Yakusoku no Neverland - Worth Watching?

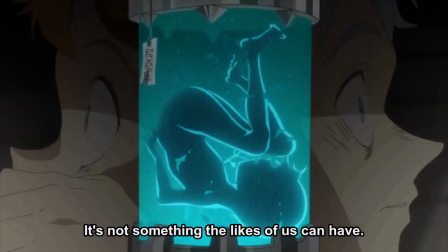4:08 I guess human meat in this world is treated as a delicacy, and these kids are supposed to be like fine Kobe beef.
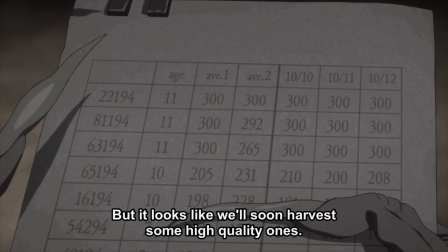4:14 I don't get how having higher intelligence is supposed to make these kids taste better. It's not like they only eat the brains. These kids are categorized based on their intelligence as different types.
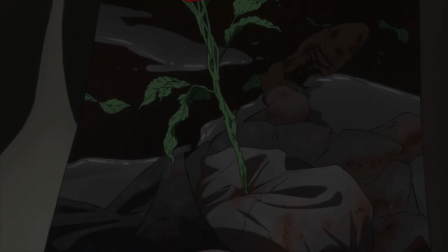4:24 Is there any actual physical difference? Why did they have this plant sprout out of her? I'll continue watching, so hopefully they answer these questions in a satisfying manner. But maybe I'll just read the manga because the visual direction of the anime is so bland.
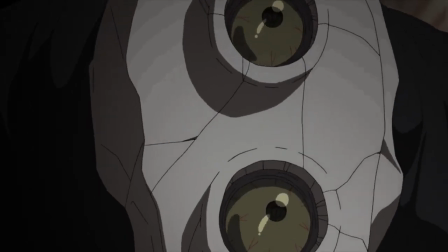4:38 There was some direction to try to make some scenes feel like a horror, but they lacked the impact of something like Shinsekai Yori,
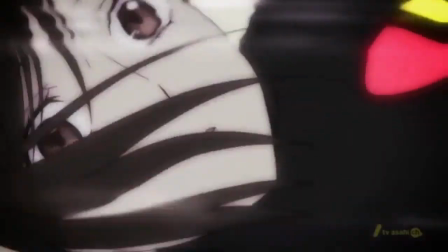4:45 which had thoughtful compositions to evoke feelings from the viewer, despite its lack of budget.
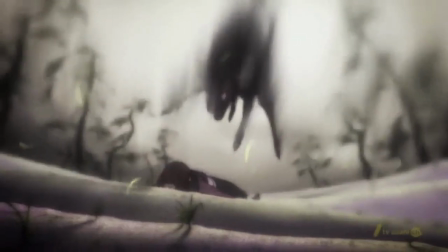4:50 In Yakusoku no Neverland, the visuals don't really say anything.
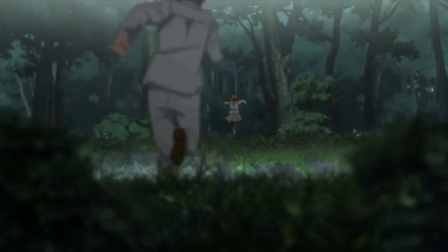4:54 You'll have the most uninteresting symbolism like, hey, did you know these guys are actually cattle?
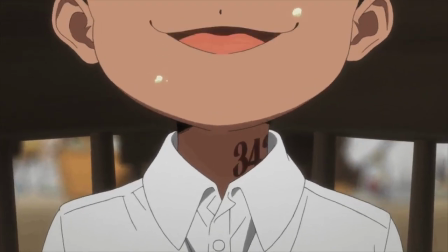4:59 Look at these ID numbers on their necks. They had this giant clock that at first I thought was just for background decoration,
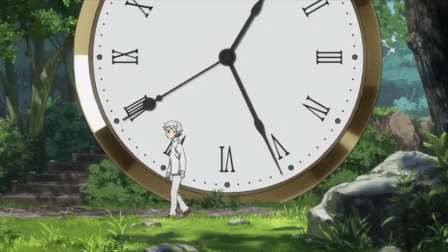5:05 but then it turns out it's to show how long they've been playing tag for.
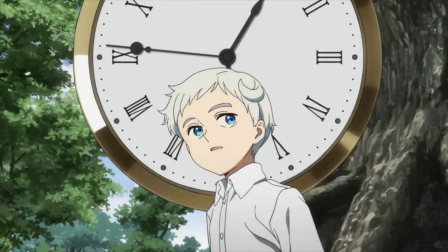5:08 And you can't even see the minute hand clearly on this third showing of the clock, so like, what the fuck was the point of this?
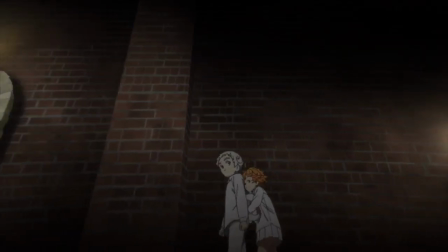5:15 There's some tryhard shots where they had the camera follow the characters along as they're walking.
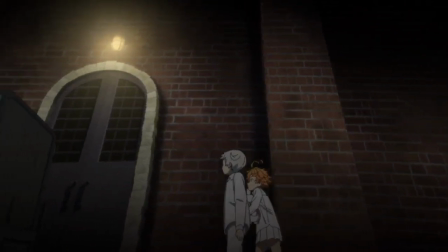5:19 I guess it looks neat, but the environment is so bland it doesn't add anything.
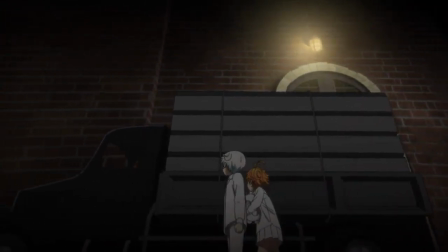5:24 It actually makes it look more wonky because the 3D background seems to be rendered at an out-of-sync frame rate with the character animation.
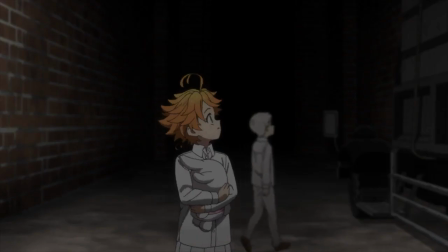5:32 There's a truck that seems to be made for normal-sized people, but the monsters who are driving it are much bigger.
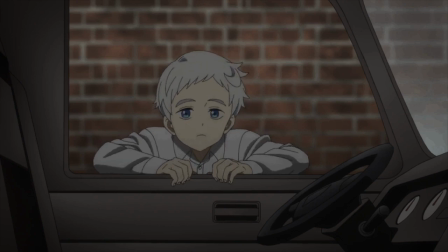5:38 Why don't they just make monster-sized trucks? Haha.
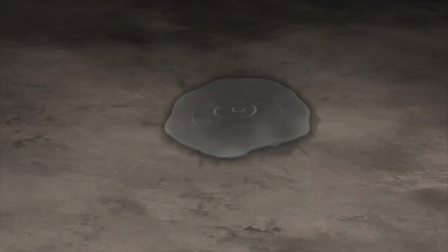5:42 Emma also notices there's liquid dripping from one of the pipes on the ceiling, perhaps the same kind as the one their dead friend is being encased in.
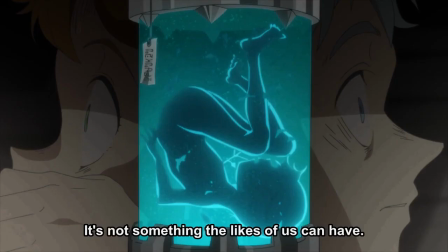5:50 But that doesn't really add anything either. It doesn't enhance the mood of the scene at all.
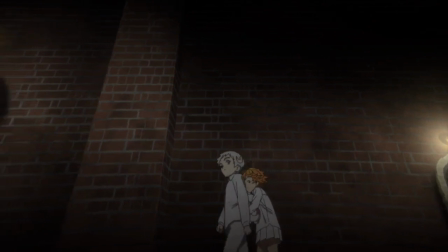5:54 At best, there may be some direction to show how big the world looks compared to these kids, but all that added space on top of their heads simply makes this world look even blander.
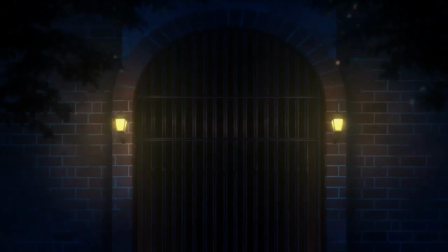6:03 Another part where I felt the direction was just plain bad was that they didn't even show the little girl's face before she was about to be victimized.
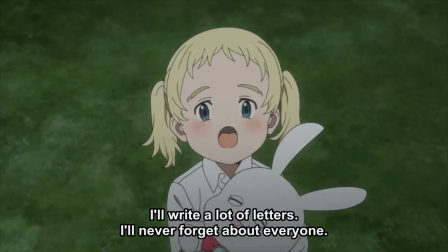6:11 They essentially dehumanize her before the edgy reveals scene, making the scene much less impactful.
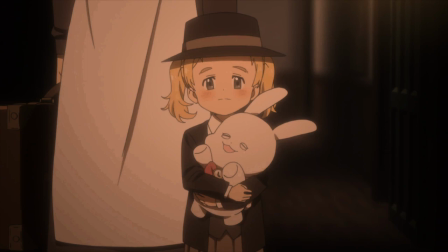6:16 It's like they don't even want us to care. Which I doubt, because they were really trying to lay it on thick with her being hapless and innocent.
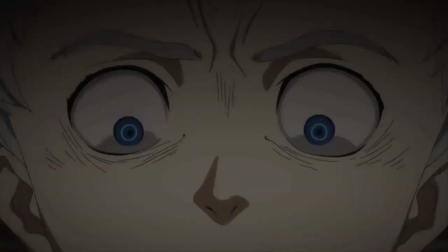6:24 The character expressions that we did get to see were really just one note and boring.
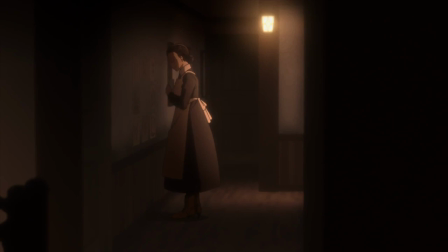6:28 The only character that had any interesting expressions was Isabella, who seems like she's just trying to keep a happy face for the sake of her own sanity.
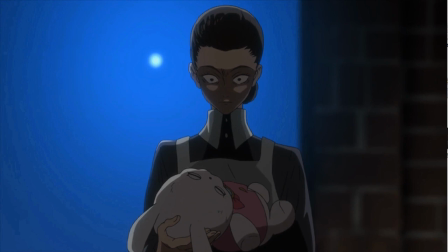6:36 How did she come to be working for these monsters anyways? What happened to the world in 2045 exactly?
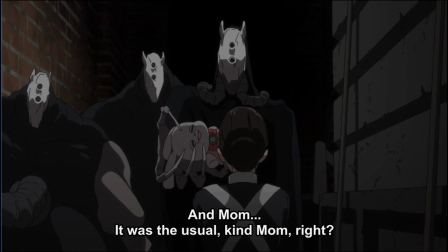6:42 Where did they even get these kids from? But I guess they took them from somewhere at birth, because they seemingly have no recollection about the outside world. But that doesn't excuse the characters from being so overtly bland.
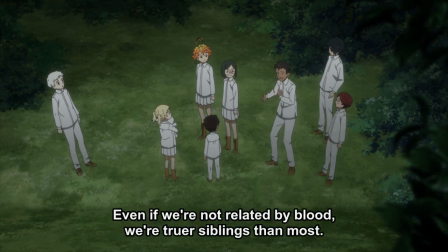6:53 For a group of kids that supposedly grew up together, isolated from the world, you'd figure they have their own unique ways of doing things and seeing things as well.
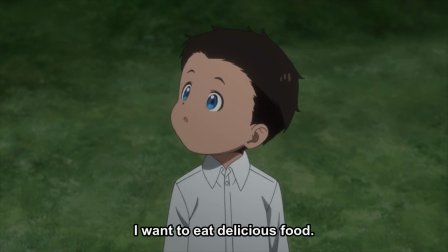7:02 But nope, all you get is stereotypical dialogue that could be put in any anime about wanting to visit other places.
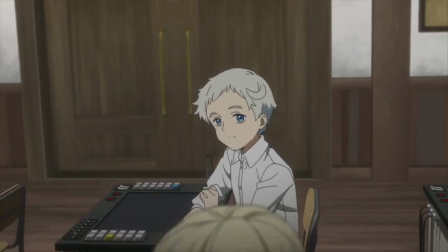7:09 But the dialogue isn't the only thing that's generic though. The characters all feel like they're being forced to play an archetypical role for the sake of fulfilling a trope.
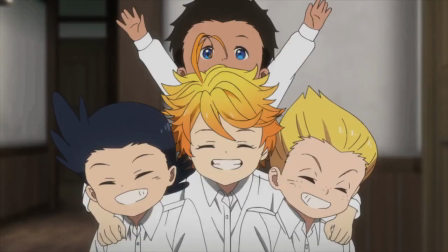7:17 The author could have tailored a more specific and interesting character to challenge this setting,
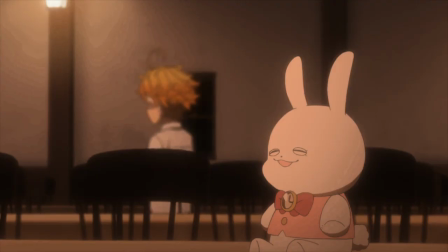7:21 but instead he chose a typical shonen protagonist, except for being female, I guess.
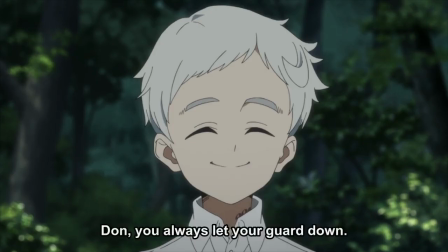7:26 Then you have the genius nice guy who's watching over the female protagonist, who's always smiling, and his broody rival who's depressed because he can never beat him.
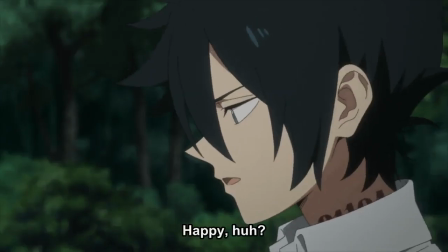7:35 Hopefully they do something interesting with these characters and they don't end up becoming Mary Sues.
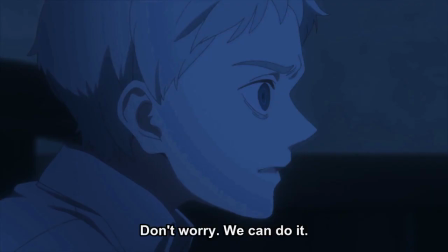7:40 And that's all I have to say on my initial impressions of Yakusoku no Neverland, a show that could use a lot of improvements.
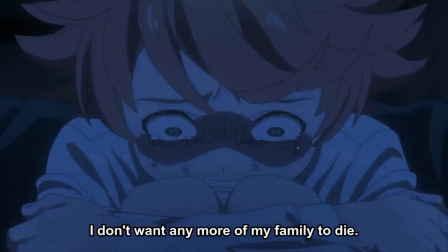7:47 If you like this video, give it a boost by clicking on the like button and subscribe for more content.
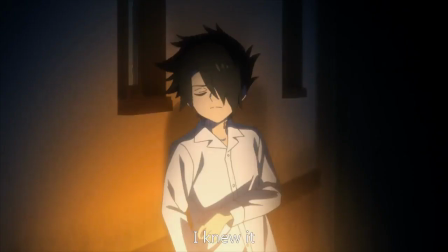7:52 See ya!
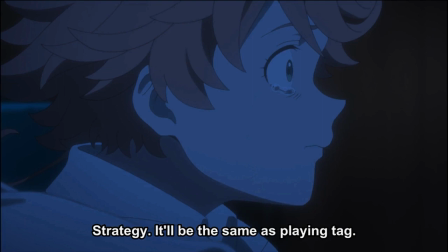Trouble.